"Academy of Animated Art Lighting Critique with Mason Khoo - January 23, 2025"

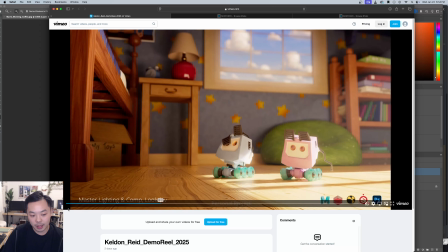[13:22]
I think there's some things with this one that is not fully clicking with me, and I think, a big part of it is how warm it feels back here, especially when you have this blue sky here.
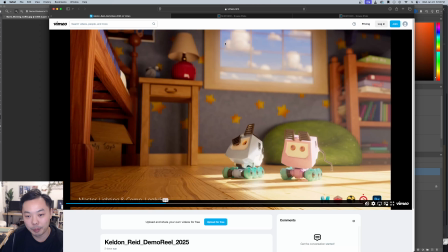[13:39]
It feels like I feel a little bit of a disconnect between that, and it feels like it should be getting more sky fill, more blue notes, and it feels too warm in the background to me. And I think it also feels a little bit too ambiently lit in the background.
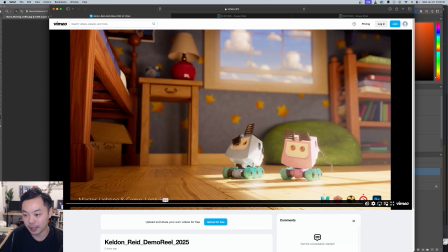[13:58]
Like this table and this table is kind of getting lit just straight on from the front, and it loses a little bit of interest for me in the background.
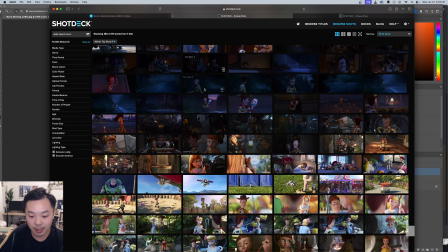[14:13]
I think something like Toy Story 4,
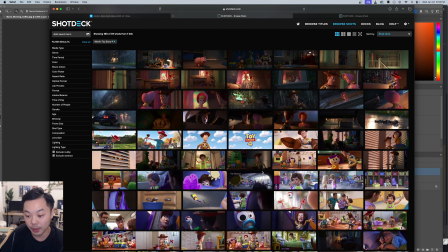[14:18]
which they really went to great depths to make it realistic in terms of exposure and lighting.
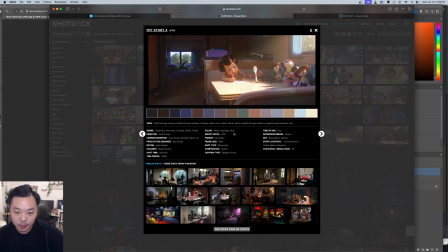[14:27]
Yeah, so I was looking at something like this where sort of a similar situation. I know it's, not quite as dreamy as what you're going for, but, having this warm light coming in, but because you can see this cool fill in the window, you see this cool contribution throughout the scene,
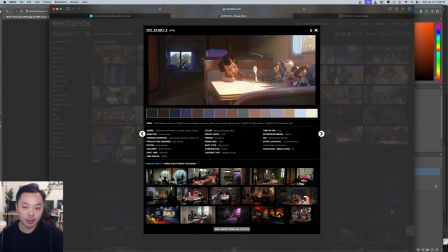[14:45]
and I think it really just balances out the color temperatures and gives a little bit less of a monochromatic sort of feel to the image.
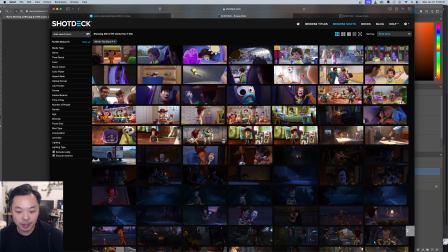[14:55]
That might be something to consider with these, because you can notice daylight is fairly cool,
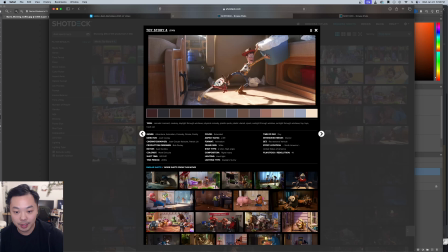[15:03]
So stuff like this, you always get that sky contribution.
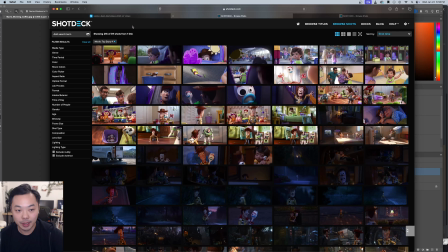[15:07]
And if you're showing a window in your scene, I think it would make sense to sort of feel that blue a little bit more in here.
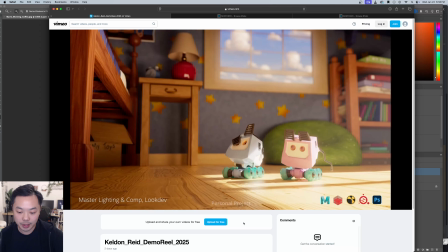[15:16]
The other thing with these personal projects, which I do appreciate you put personal project down there, is the term master lighting. And I think what you mean by this is that you did everything, which is great.
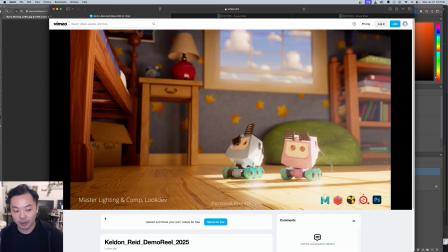[15:32]
But it can be confusing because some people call master lighting like setting up the lighting shot. So to me, it can be a little bit confusing in that master lighting sounds like you just did a
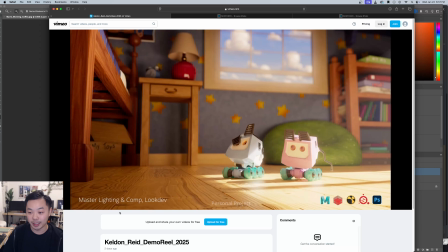[15:48]
setup of the light rig and then gave it to someone else to do the shot lighting, which I don't think is what you mean. But I would probably change this to shot lighting.
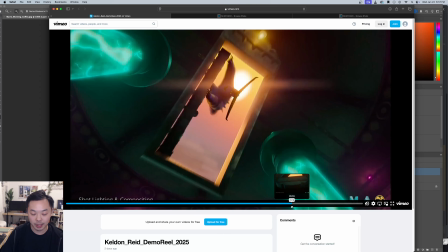[15:58]
I think for all of your personal projects, you put master lighting. Yeah, I appreciate what you're trying to do.
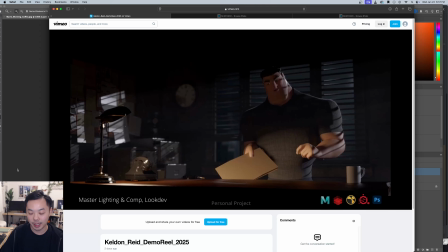[16:05]
I understand what you mean, but I think in the context of a reel, I think it might just be a little bit confusing for people. So I would probably just put shot lighting there, or shot setup and shot lighting or something like that, just so it's very clear.
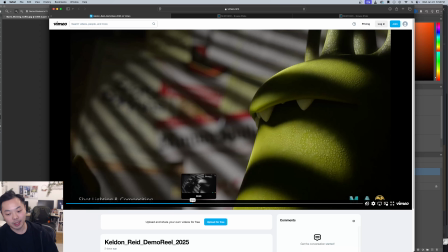[16:25]
Keep in mind, like as people are going through reels, they're going through like 20 at a time, and they maybe only have an hour scheduled, and that's can just be how it is.
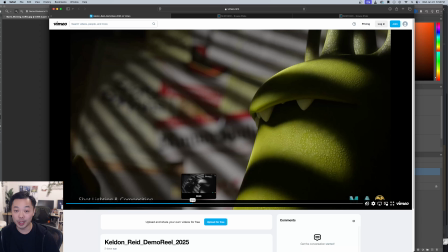[16:41]
So you really want to minimize the amount of questions that people have, and just make everything as clear as possible. So project name and then exactly what you did on there. This one's really cool.
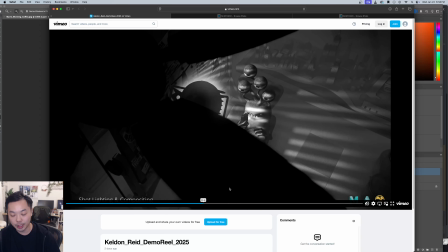[16:55]
I like this. I think it shows you can do stylized, more kind of genre stuff.
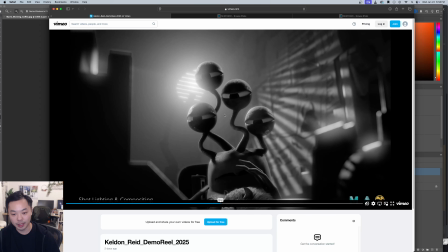[17:02]
So this is great to have in there. I love this shot. It looks really awesome.
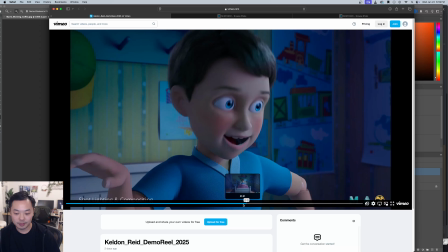[17:10]
This is very cool too. This one, I'm a little bit less convinced by.
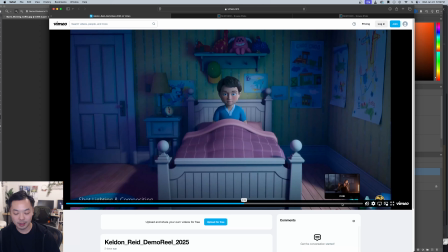[17:19]
I think your reel is on the longer side, not too long, but I think it's on the longer side.